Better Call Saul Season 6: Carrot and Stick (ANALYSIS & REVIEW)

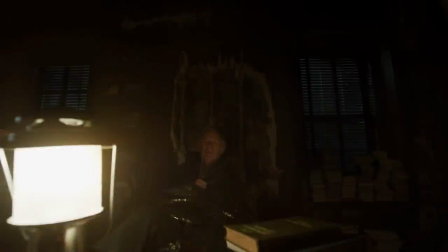[0:00]
Better Call Saul has always separated itself from Breaking Bad by identifying with the label of slow burn.
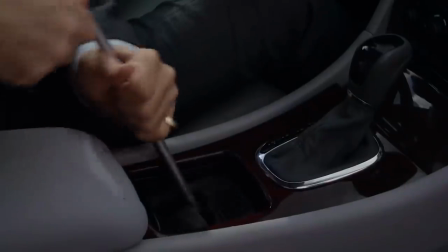[0:05]
The series has oftentimes shown character development by seemingly innocuous decisions, and Breaking Bad did do some of that as well,
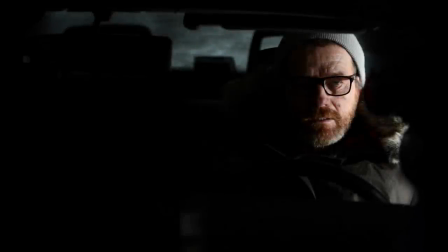[0:12]
but the stakes were always life and death for Walter White, which led to many all-or-nothing decisions with explosive consequences.
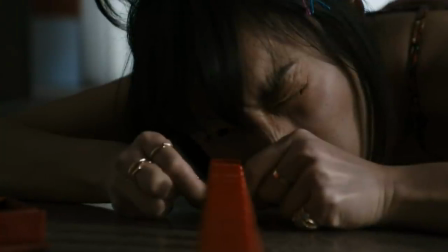[0:19]
But being the final season of Better Call Saul, the dominoes that have been so carefully set up by the writers are beginning to fall.
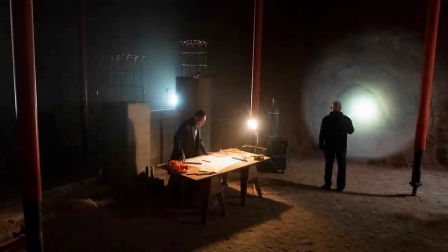[0:26]
Almost all of the characters are walking on Razor's Edge. Gus and Mike are no longer just secretly managing the construction of a super lab, they're standing face to face with Lalo Salamanca.
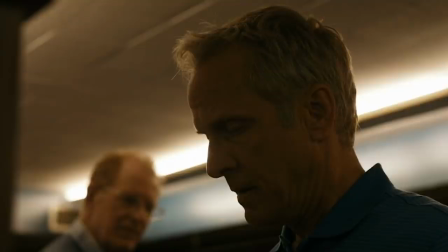[0:35]
Jimmy and Kim are no longer conning Boris stockbrokers, they're trying to trick highly intelligent lawyers who have a long history with both of them.
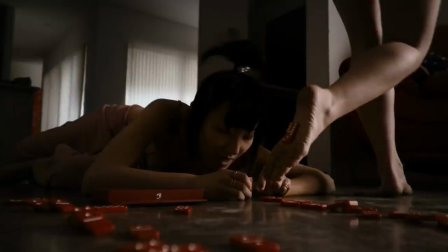[0:43]
One slip up has major consequences, and that's what the showrunners really wanted us to feel in Carrot and Stick.
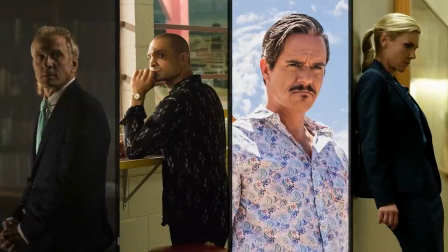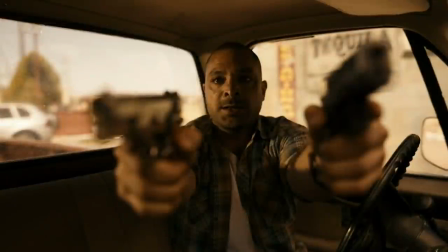[0:55]
So let's begin with a little casualty watch. Bullets started flying in carrot and stick, but it was the character moments surrounding the visceral action that made Nacho's fight for life so impactful.
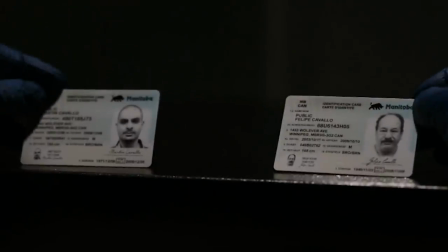[1:06]
The first image of the episode that I think strongly hints at where we're headed is this one right here.
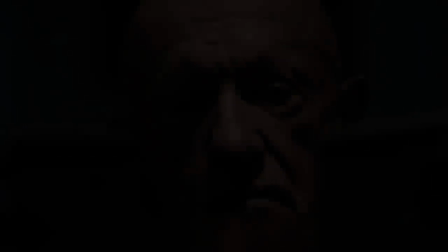[1:11]
The way the ID cards are shown to us in such a binary way makes me think that at some point, there will be a binary choice for Mike to make.
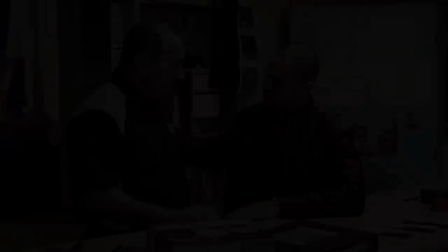[1:19]
Does he save Nacho, or does he save the father? Nacho chose to be in the game, his father did not.
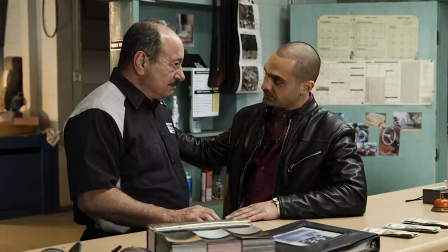[1:26]
That difference usually determines how Mike approaches a violent situation ethically,
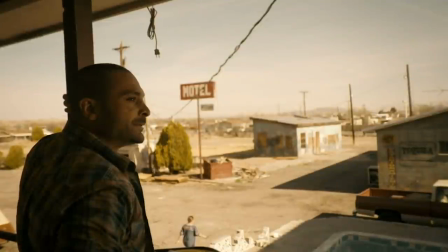[1:30]
but Mike has a long history with Nacho, so it would not be a simple choice if the save one man scenario comes to pass.
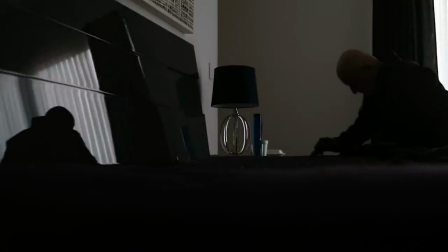[1:38]
Carrot and Stick was one of my favorite Mike episodes in a long time because of what they do with him visually, specifically his interaction with the lighting.
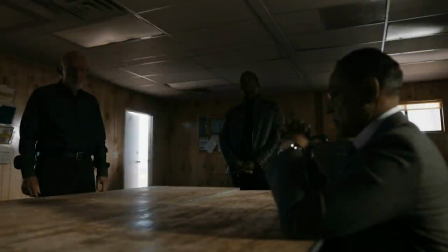[1:46]
Mike is in the midst of an identity crisis. He's chosen to be a soldier for an extremely cold and calculating man who expects complete subservience. And that aspect of Gus is being exacerbated by Lalo.
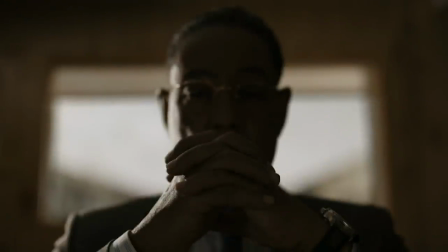[1:58]
After Gus figures out that Lalo is alive, we get this image that shows a man struggling to hold himself together.
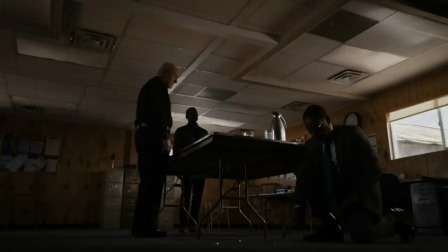[2:04]
And then in a very out of character moment, he accidentally knocks over a glass, causing it to shatter.
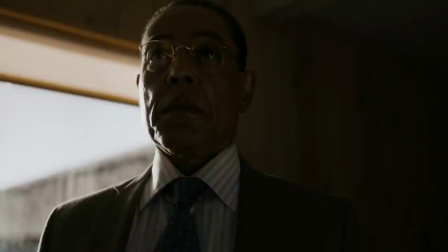[2:10]
This is not the same Gus we see in Breaking Bad. He's a little younger, a little bolder, and more volatile.
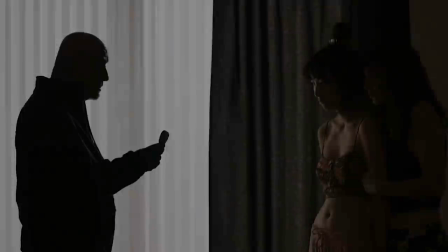[2:16]
Which makes any disobedience from Mike all the more dangerous. Now at the beginning of the episode, we get this beautiful shot as Mike talks to the girls.
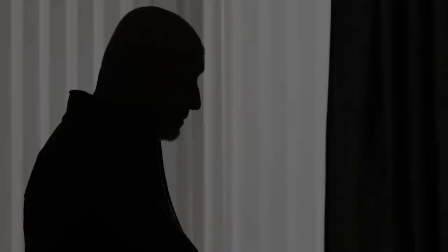[2:25]
The girls are covered by a little light, but Mike gets full silhouette treatment. This is meant to show that his personal identity when working for Gus is washed away.
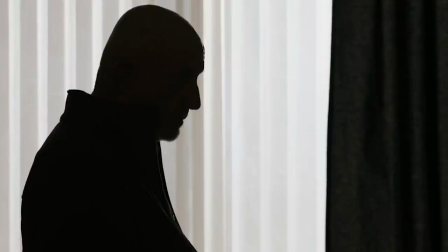[2:34]
He's just another man with a gun, wearing black, following orders from Gus. In other words, he's just the grumpy old man version of Victor and Tyrus.
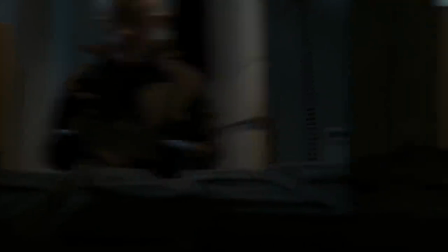[2:43]
But Mike does the job as commanded, even though it's a bit uncomfortable for him. But later in the episode when Gus commands that Nacho's father be brought to him,
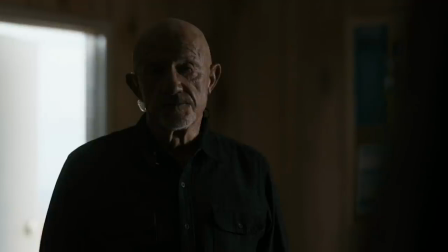[2:50]
Mike breaks out of the empty persona he adopts when he works for Gus, which is represented by this outrageous image.
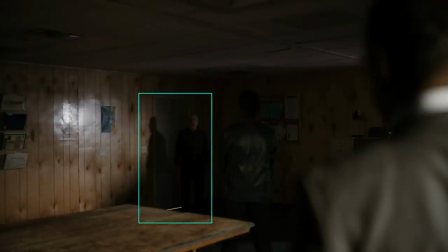[2:57]
I mean, my god, they are not messing around this season. Tyrus's identity is gone.
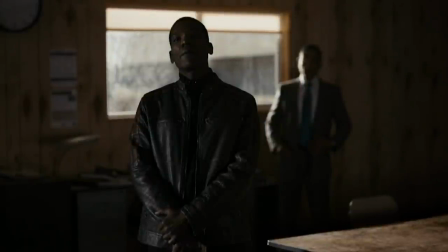[3:02]
He's just an extension of Gus's will. But when he points the gun at Mike, he's facing down a man who still has the ability to be something more.
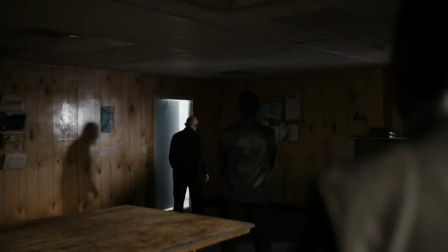[3:10]
It's a remarkable act of courage by Mike, standing up to Gus in that moment, and it's an act that helps prevent the Shadow from taking complete control.
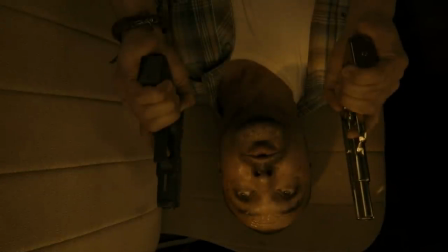[3:19]
And a quick note on the shootout before we move to Symbol of the Week. It's clear that Gus had a gun given to Nacho because he wanted him to die in a shootout with the Cousins. Dead men tell no tales.
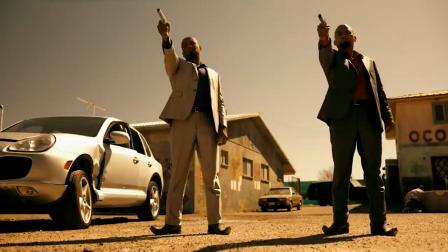[3:28]
Now we could have had Nacho killed by the Hitmen after he let them in, but I'm not sure if that's a plot hole or if Gus wanted to use Nacho to take Marco and Lionel off the board.
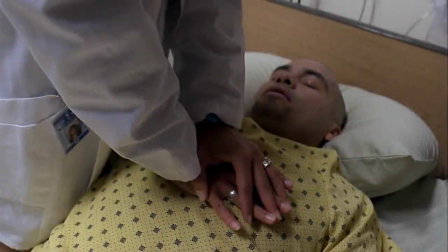[3:37]
Gus makes the identical move in Breaking Bad to take out the Cousins and it ends successfully.
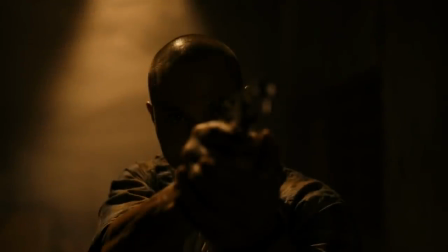[3:43]
The problem for Gus, and for Lalo, is that Nacho is just too resourceful, tenacious, and intelligent to be manipulated.
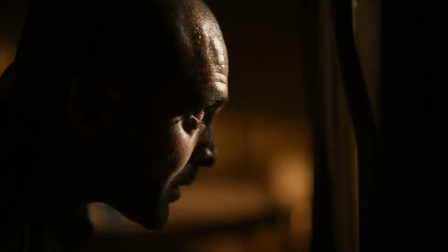[3:49]
He was never going to just obey Tyrus when he saw the situation evolving. Nacho has observed almost every player in the game.
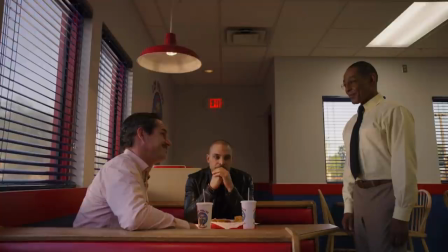[3:56]
Gus, Lalo, Hector, Tuco, Mike. He knows how these people think and operate, which makes him a very slippery proposition.
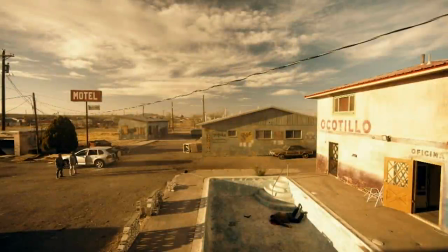[4:03]
In the shot to close the action, by the way, stunning. Once again, I got a Coen Brothers vibe.